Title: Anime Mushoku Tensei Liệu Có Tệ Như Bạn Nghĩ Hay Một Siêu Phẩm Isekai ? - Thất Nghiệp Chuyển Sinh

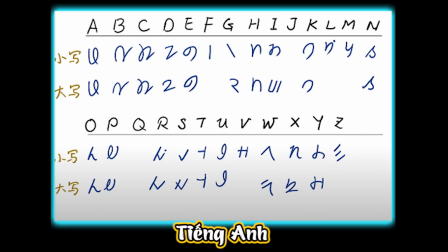Còn đây là bảng tiếng Anh cơ bản.
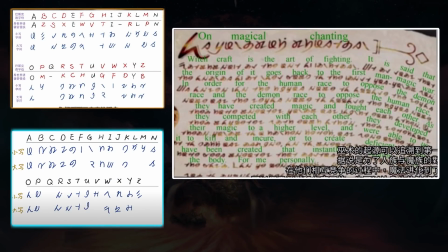Dựa vào 2 bảng chữ cái này, ta có thể dịch nhân ngữ thành các đoạn văn bằng tiếng Anh hoặc tiếng Basque có nghĩa hoàn toàn liên quan đến nội dung trong Moshiku Tensei.
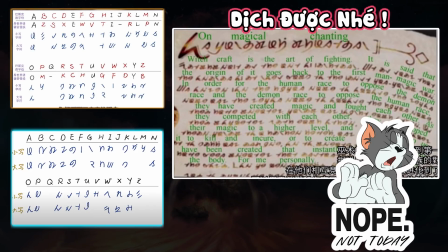Nếu anh em vẫn còn nghi ngờ thì có thể tự kiểm tra. Trong anime có rất nhiều đoạn xuất hiện nhân ngữ đấy.
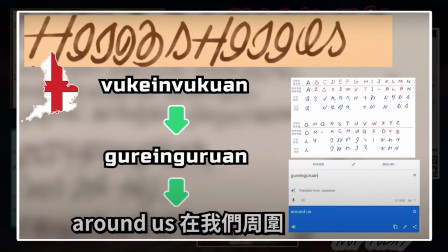Lấy ví dụ một từ nằm trong cuốn sách của Roxy tặng Ludius. Từ nay nếu dịch bằng bằng tiếng Anh sẽ là Vukain Vukuhan, và tất nhiên nó chẳng có ý nghĩa gì cả. Suy ra nó không phải tiếng Anh, ta sẽ thử dùng bằng bằng tiếng Bass để thay đổi các phụ âm V và K và kết quả là ra được Gureen Guran, có nghĩa là xung quanh chúng ta.
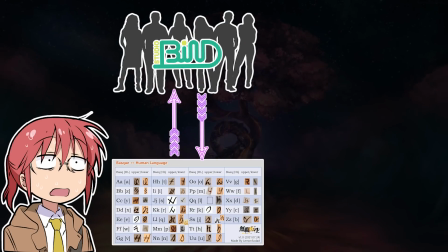Anh em đã thấy phức tạp chưa? Đó là chưa tin đến chuyện đội ngũ làm phim phải làm ngược lại và tạo ra những đoạn văn dài ngoằng, mà không phải chỉ mỗi nhân ngữ mà còn là thú ngữ, quỷ thần ngữ.
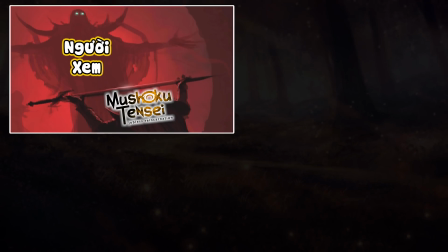Tất cả chỉ để phục vụ người xem chúng ta. Nói nơi đây, chắc anh em cũng hiểu được tâm huyết của studio rồi nhỉ?
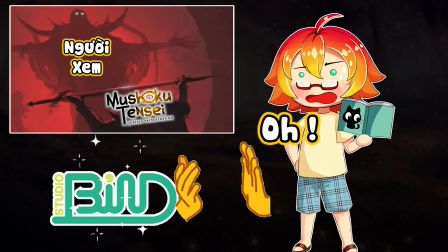Tôi đã khá là sốc khi nhìn thấy độ chịu chơi của studio dành cho Mosoku Tensei. Làm uy bu được cả chục năm rồi mà tôi chưa thấy trường hợp nào thế này.
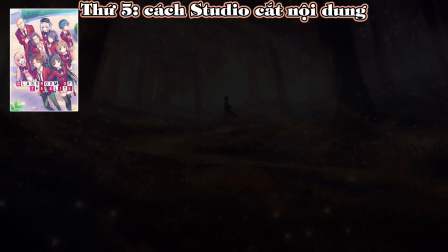Thứ 5, cách studio cắt nội dung. Tất nhiên, bất kỳ bộ anime nào truyền thể từ live novel đều sẽ bị cắt đi vài phần để đảm bảo thời lượng công chiếu.
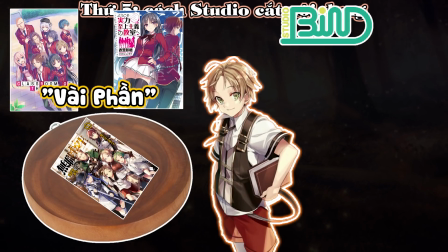Mosoku Tensei cũng không phải là ngoại lệ. Studio bài đã cắt đi khá khá từ lời thoại đến hành động của nhân vật, cũng như thông tin quy luật thế giới hay các cuộc trò chuyện độc thoại gây cười.
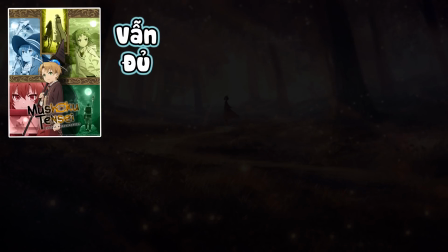Nhưng anime vẫn truyền đạt đủ để người xem hiểu về cốt truyện và mục tiêu của mỗi nhân vật.
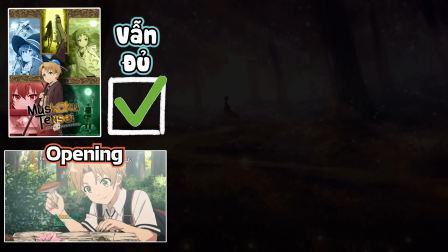Thậm chí họ còn tranh thủ trên các đoạn phim trong opening để anh em không thể skip và thỉnh thoảng còn bỏ luôn ending để chúng ta xem phim trọn vẹn nhất có thể.
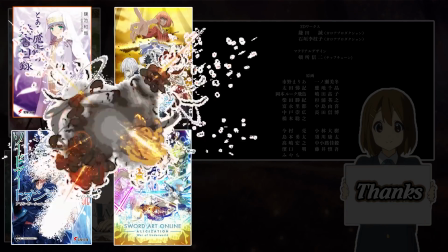Nếu so với những bộ anime nổi tiếng được truyền thể từ line novel và bị cắt xén đến nát như là Toaru
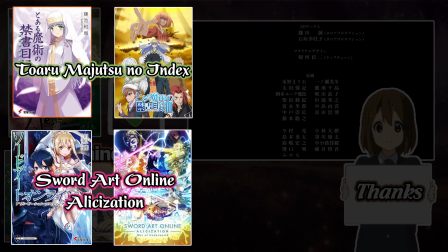Majutsu No Index hay là Sword Art Online Alicization thì Mushoku Tensei vẫn cắt rất ít.
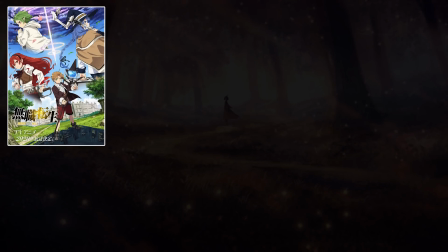Thứ 6. Cách studio miêu tả nội tâm nhân vật Trong anime Mushoku Tensei có rất nhiều cảnh để lại ấn tượng cho người xem Như cảnh tấu hài,
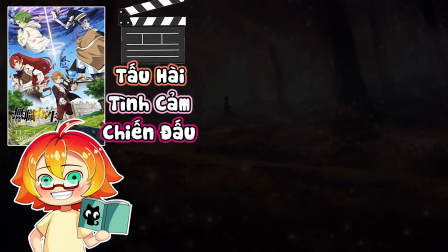tình cảm, những chiến đấu mã nhãn Trong số đó đoạn tôi yêu thích và khiến tôi phải suy ngẫm nhiều nhất Chính là phần nội tâm của
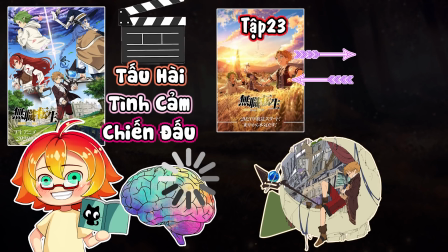Rudeus ở cuối tập 23 Studio đã thay đổi một số nội dung trong novel ở volume 6
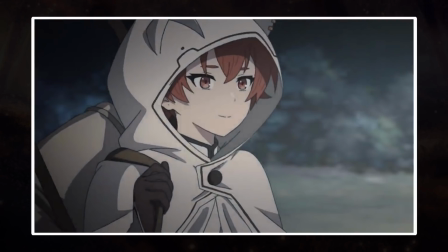Mở đầu phim là sự trầm cảm và tuyệt vọng của Rudeus Sau khi bị Eris bỏ rơi Tối đầu đó khiến cậu ta nhớ lại quá khứ lần đầu bị bọn đầu gấu bắt nạt và
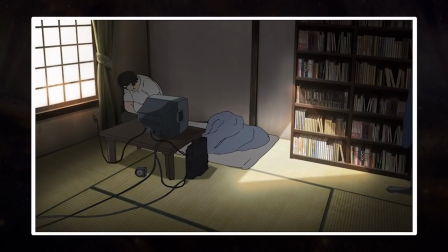xỉ nhục Dù được gia đình động viên nhưng Rudeus vẫn không thể nào vực dậy được Và cậu ta dần buông bỏ tất cả Đến cuối tập phim, cậu nhớ đến Zenith, người mẹ,
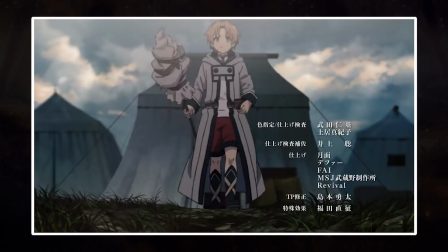đã luôn yêu thương mình. Ngay lập tức cậu tỉnh giấc và bắt đầu làm tròn trách nhiệm mà một người con nên làm. Studio một lần nữa lồng ghép giữa quá khứ và hiện tại.
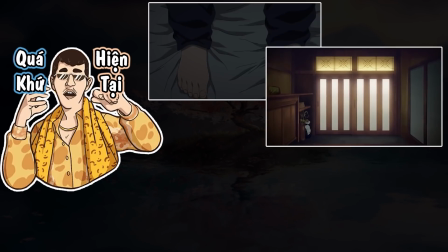Họ cho ta thấy cơ thể béo ú của Rudius đang từ từ ngồi dậy, bước ra khỏi nhà của mình kiếp trước và cảnh cậu ở kiếp này bước ra ngôi lều, đi qua quá khứ của chính bản thân mình.
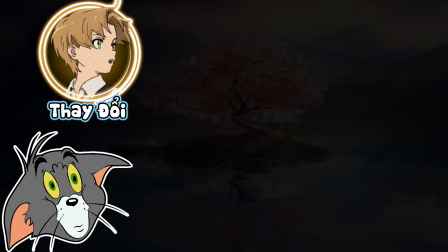Đoạn này giúp ta ngầm hiểu rằng, Rudius đã thay đổi, cậu đã làm một điều mà bản thân trước đây không thể.
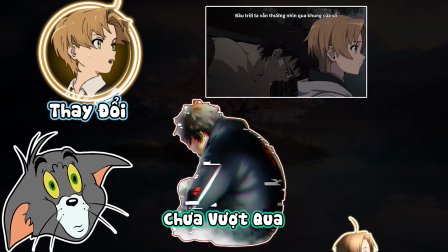Có thể Rudius vẫn chưa vượt qua nỗi đau, nhưng cậu vẫn làm điều mình cần làm, chứ không nằm yên một chỗ.
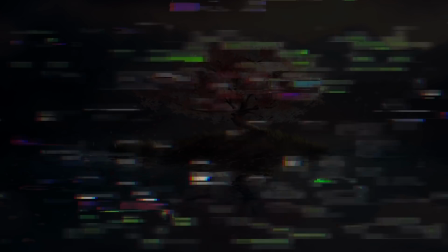Hay nói cách khác là cậu đã đi được một bước khởi đầu, thức tỉnh một bước cũng chính là cái tên của tập phim này.
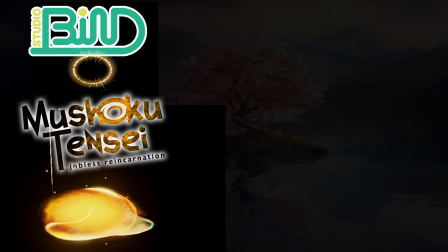Tóm lại, Studio By đã đầu tư rất nhiều khi truyền thể tác phẩm Mushoku Tensei, tuy nhiên đó vẫn chưa phải là tất cả.
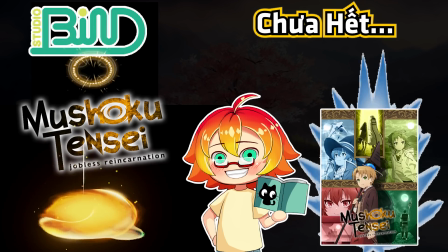Sau đây tôi sẽ bật mí một số thông tin thú vị khác để anh em thấy rõ hơn công sức của Studio khi làm bản anime.
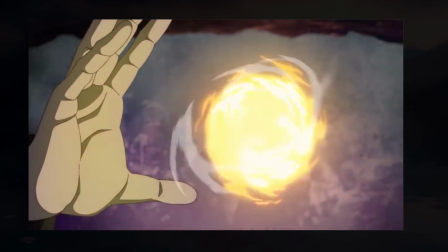Đầu tiên, ngọn lửa mà Rudius niệm trong trận đánh với Allstate đổi màu liên tục từ đỏ, vàng, trắng, xanh lam và cuối cùng là tím.
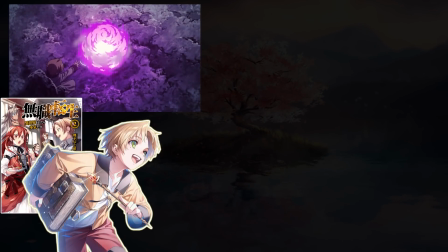Trong novel, Rudius không hề nhắc đến màu sắc của ngọn lửa Cậu chỉ nói nó là hỏa lực mạnh nhất Một vụ nổ hạt nhân Vụ nổ
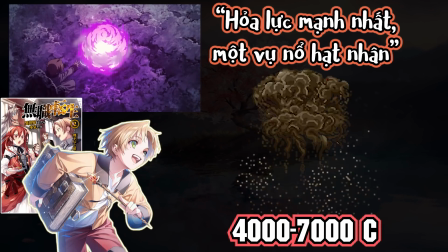bom hạt nhân ngoài đời thực có nhiệt độ từ khoảng 4.000 đến 7.000 độ C Theo những gì tôi tìm hiểu trên mạng về
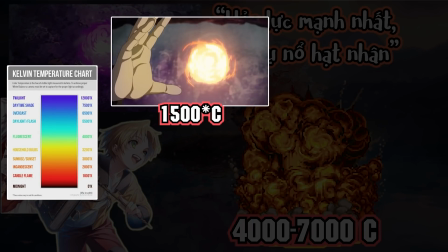nhiệt độ của màu sắc ánh sáng Thì ngọn lửa màu đỏ có nhiệt độ khoảng 1.500 độ C, màu vàng khoảng 3.500 độ C,
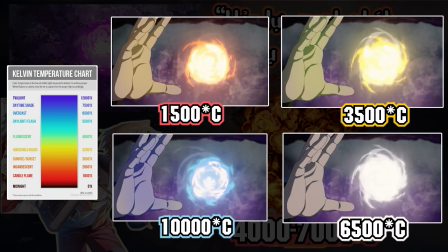màu trắng khoảng 6.500 độ C, màu xanh lam khoảng 10.000 độ C và màu tím còn khủng hơn thế nữa Thứ hai, cảnh Rudius Thức chung với Eris ở tập 22 studio đã sử dụng hình ảnh chiếc cốc rượu từ từ rơi xuống mặt nước, ẩn rụ cho việc cả hai đang dần hòa làm một với nhau.
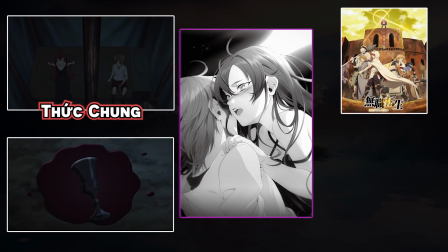Mặc dù trong line novel miêu tả khá kỹ và nhẹ cảm, nhưng khi lên anime, dù không cần các chi tiết đó ta vẫn hiểu được họ đang làm gì.
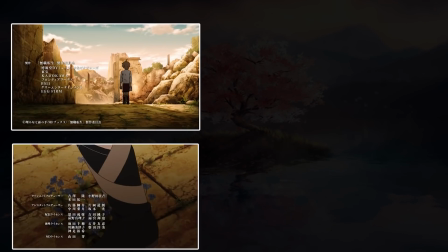Thứ ba, sau khi bị Iris bỏ rời, Rudeus đã vừa đi vừa khóc trên đường và bước qua những bồng hoa màu xanh mà không dẫm lên chúng.
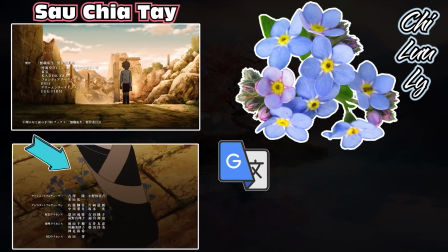Bồng hoa này có tên là Chiluli hay còn có biệt danh là Forget Me Not, dịch tiếng Việt là xin đừng quên tôi.
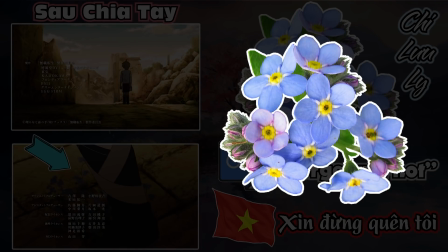Tất nhiên, studio bỏ nó vào là có ý đồ. Chỉ lưu ly là biểu tượng trong một tình yêu đích thực, sự trung thủy, kết nối vĩnh hẳng.
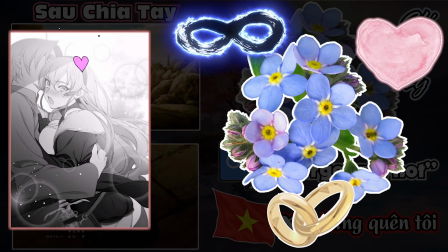Ý nói Rudius và Eris sẽ không bao giờ quên nhau và chắc chắn họ sẽ gặp lại nhau.
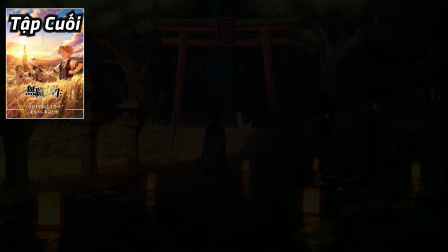Thứ tư, ở tập 23, tức tập cuối có sự can thiệp của tác giả Rifuji Namago Note trong phần kịch bản.